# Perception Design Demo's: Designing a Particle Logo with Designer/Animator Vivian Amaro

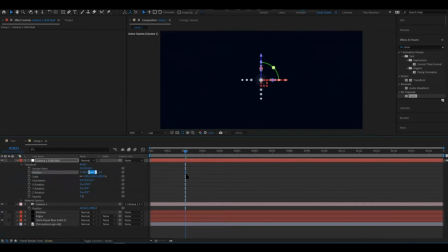[8:24]
Now that we adjusted some settings, we're going to bring the logo closer to us. In this position, we're going to bring down the Y value and the logo should shift accordingly.
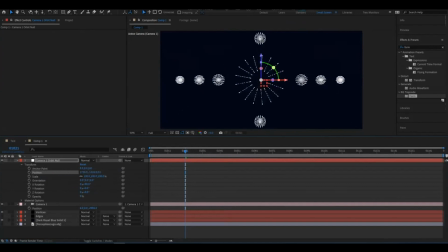[8:40]
In our animation, we start with a side view of the logo. Because of the depth of view, the particles that are closer to the camera get blurred. The other particles that are farther away are smaller and sharper. We also want to create a sweeping camera movement that makes the logo zoom out and turn.
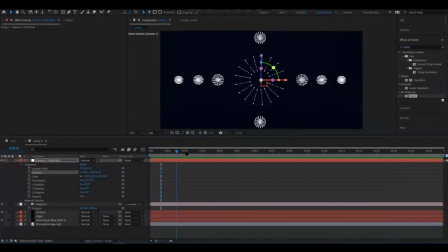[8:58]
To do that, we're going to find a position we like. We'll start from the end, so where we want the animation to finish. We're going to set a keyframe on our position and also on our rotations.
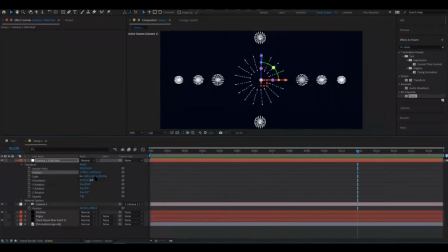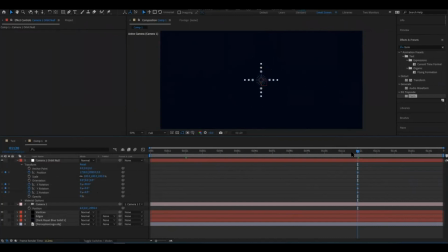Then, we'll go all the way to frame 10, and this is how we'll work on our animation backwards, or what will be our starting point.
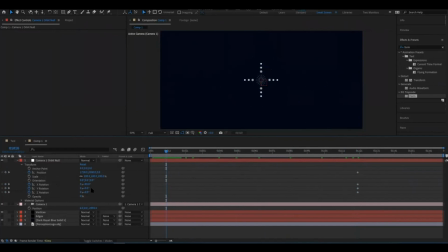We start playing from here to find a good composition of what we want to start with.
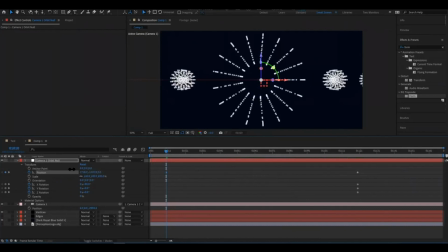We're going to turn back on edges here so we have a denser look for this part.
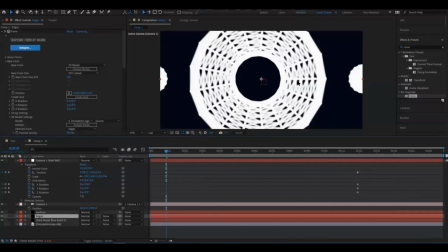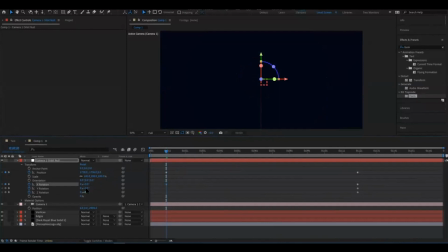[10:27]
And then, on frame 10, which is our beginning of our animation, we're going to start tweaking and adjusting some settings and options.
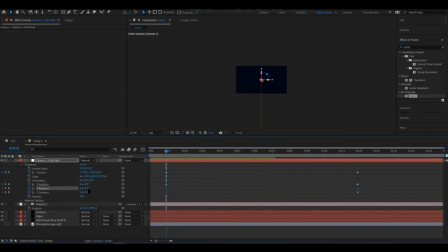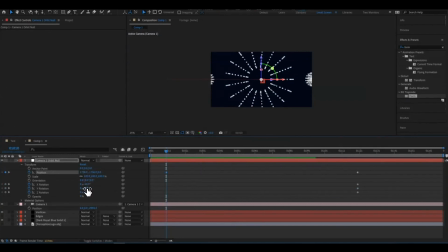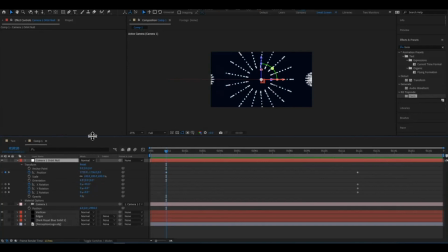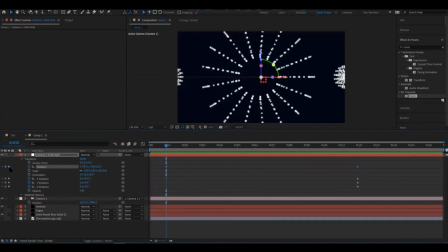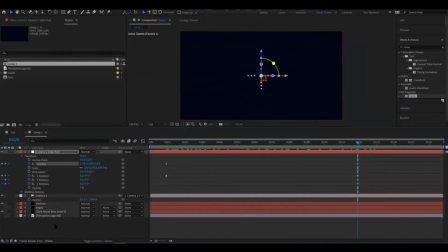[11:22]
After some tinkering, we're going to adjust our position on the null that is attached to our camera. This is the position that we want to end on.
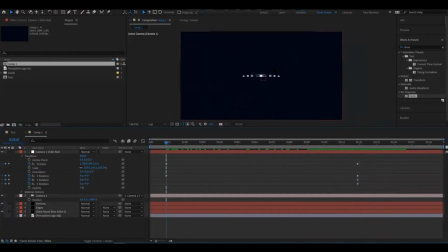[11:39]
On frame 10 is when we're going to start moving our camera.
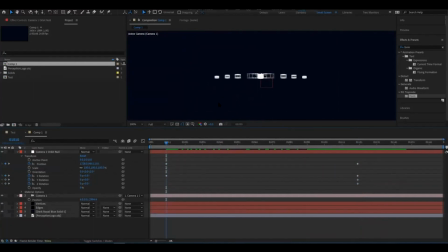[11:50]
We're going to start with the logo horizontal to us, and right after that, we're going to enlarge the logo so it occupies more of the screen.
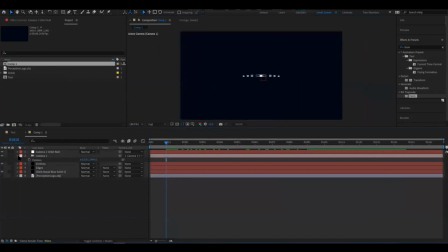What we also like to do, to give it a more cinematic look, is add some black bars around the animation,
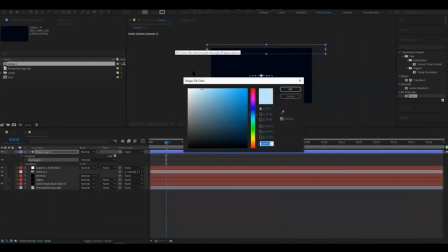[12:12]
specifically above and below it.